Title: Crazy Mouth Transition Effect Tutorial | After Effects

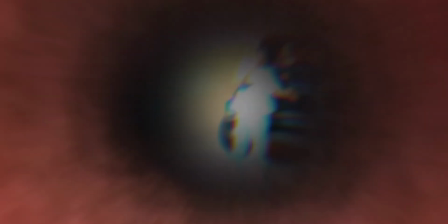What's up, guys? Today we're doing something crazy, the mouth transition effect.
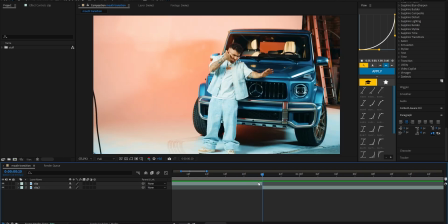You've probably seen it on edits where it feels like the camera travels straight through the mouth into a brand new scene.
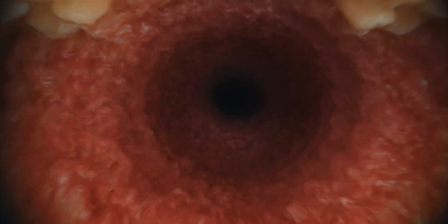It looks super trippy, cinematic, and honestly, a bit unreal. But the best part, you can pull this off way easier than you think.
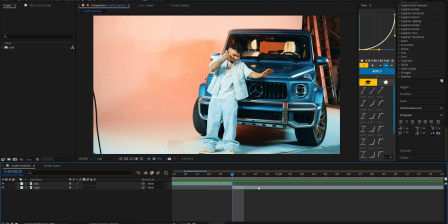Once our clips are ready, we'll grab the last frame of the first clip, set your in and out points with the B and N keys, then press Ctrl plus M to send it to the render queue.
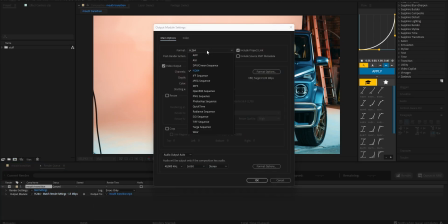From here, change the format to PNG sequence so we get a still image. And once that's set, hit OK and start the render.
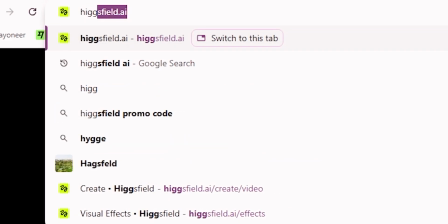Alright, now we're gonna use a little bit of AI magic to create this crazy transition.
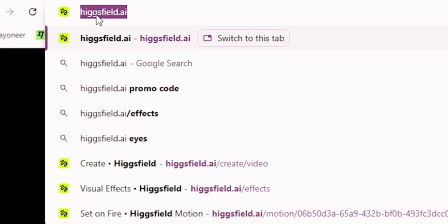Go to higgsfield.ai, I'll leave the link in the description for you.
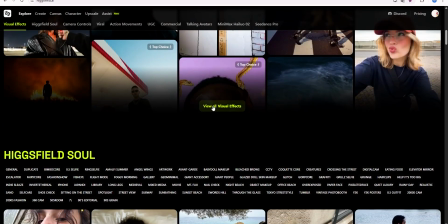Once you're on the site, scroll down just a little bit until you see this button that says View All Visual Effects and click on it.
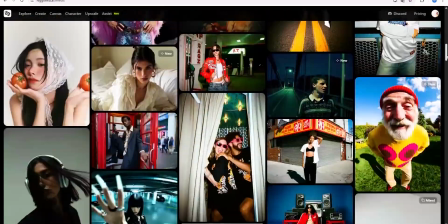Now on the next page, you'll see a bunch of different effects, but what we're looking for is called Mouth In.
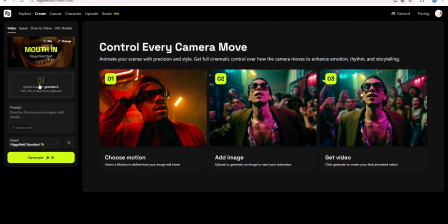Once you see it, simply click Generate and let the AI do its thing. Go ahead and upload the still frame we rendered earlier. Just drag it right here or click to select it. After that, hit Generate and let the AI do its thing.
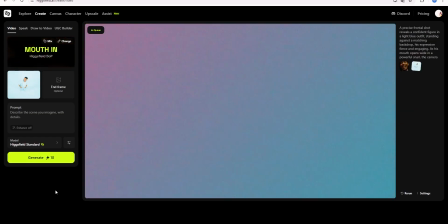It usually takes a short moment to process, so don't worry if it loads for a bit.
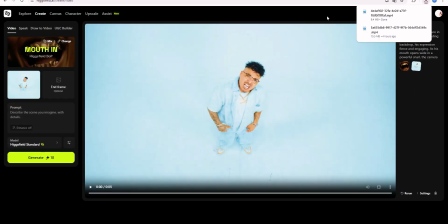When it's finished, you'll be able to download the video, save it, and then bring it straight back into your After Effects project.
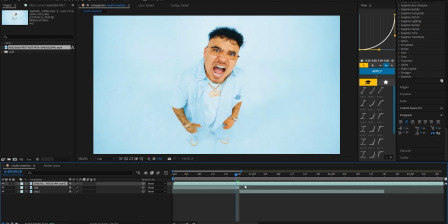The video came out really good, but in my case, it's a little bit too long, so what I'm gonna do is trim it down.
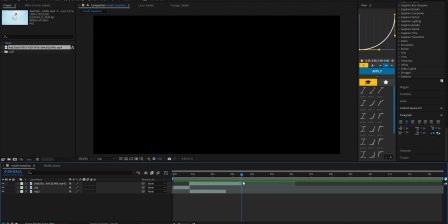I'll keep only the part that I actually need for the transition. Once that's done, let's drop the generated clip right between our two main clips in After Effects.
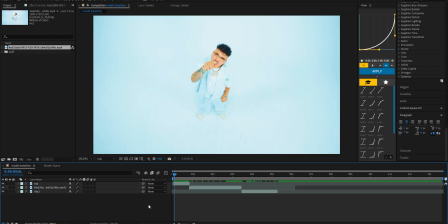This will serve as the bridge between them, creating that smooth transition effect.
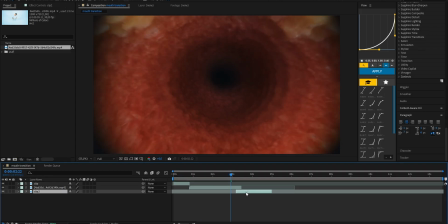Now, to set up the transition, let's move the second clip just slightly underneath the generated mouth video.
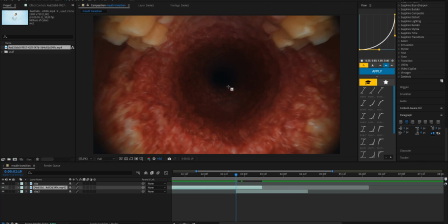Next, grab the ellipse mask tool and draw a circular mask right in the middle of the mouth, focusing on that dark center area. In the mask settings, check invert so the inside of the mouth becomes transparent and then increase the feather value.
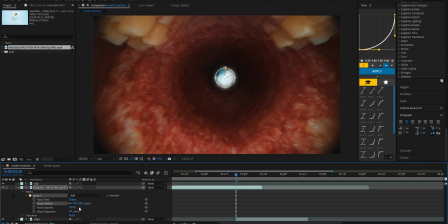This will soften the edges and make the transition look way more natural. Now let's animate the mask for the actual transition. Add keyframes to both mask expansion and mask feather. Move those keyframes all the way to the end of the clip. That will be the point where the mouth is fully open.
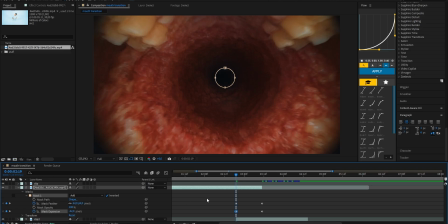Then go back to the point where you want the transition to start and adjust the values so the mask is much smaller and tighter around the center. This way, as the animation plays, the mask gradually opens up and fills the frame, perfectly closing the gap and creating the portal effect. Now let's finish off the transition by animating the scale and position of the second clip.
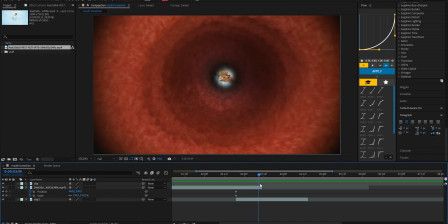Set keyframes for both scale and position, then move to the very end of the clip.
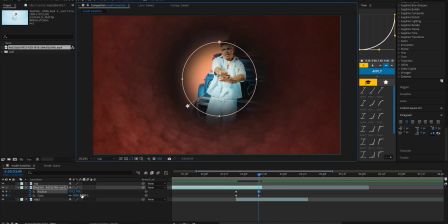Here, increase the scale so the video grows larger and larger, right into the center, until it completely disappears from view.
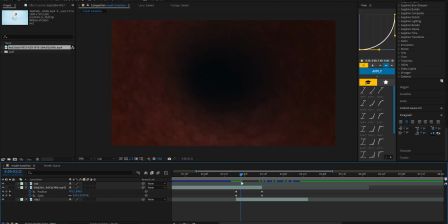As you can see, the transition is already looking pretty good.
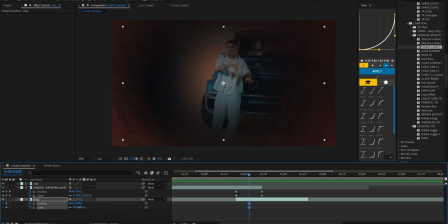But to make it feel even more realistic, let's also animate the second clip along with it, just like we did before.
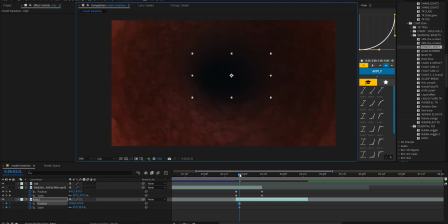Add keyframes for scale and position on the bottom clip so that it grows and moves in sync with the mouth animation.
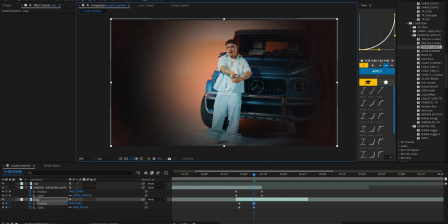This makes both clips feel connected instead of separate layers. Now, you might notice some empty borders appearing around the edges.
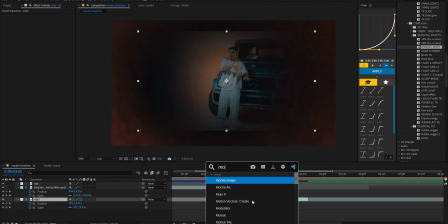To fix that, apply the motion tile effect to the second clip. Increase the output, width, and height until the gaps are completely covered, and don't forget to check mirror edges.
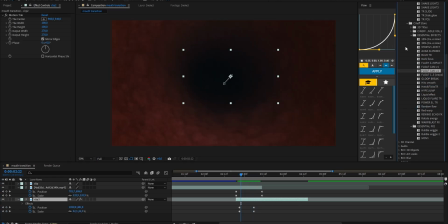And for the final touch, to make everything look even crazier, I'm gonna add the 9 trip shot effect from my Cineff FX pack.
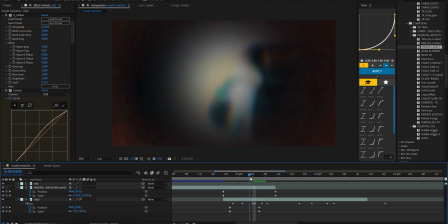It's super simple, just drag and drop it onto the clip, and boom, the scenes are now perfectly blended together and the transition looks absolutely insane.
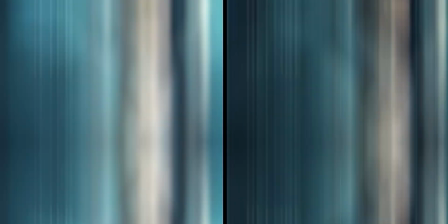This pack includes a ton of powerful effects that will help you edit much faster and give your videos a really professional look.
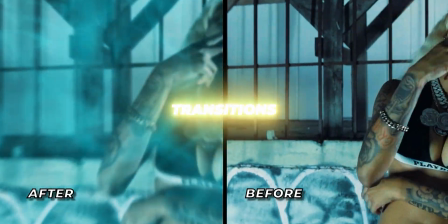Whether you're working on music videos, transitions, or just want to add some extra style to your edits, it's all in there.
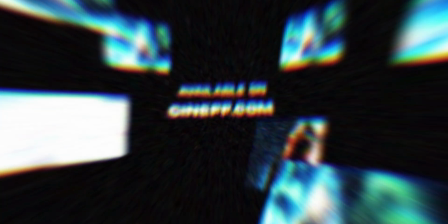If you want to check it out for yourself, I've dropped the link down below in the description. And that's it.
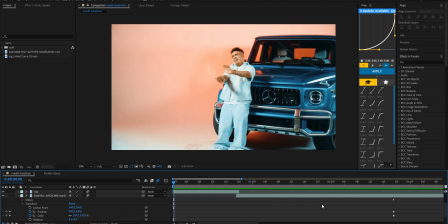Our crazy mouth transition effect is complete. If you enjoyed this tutorial, make sure to hit that like button, subscribe to the channel.
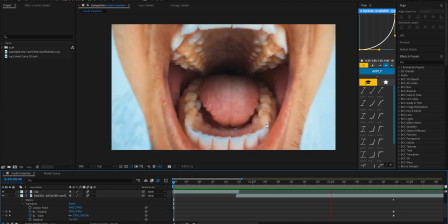I've got plenty more effects and editing tricks coming your way.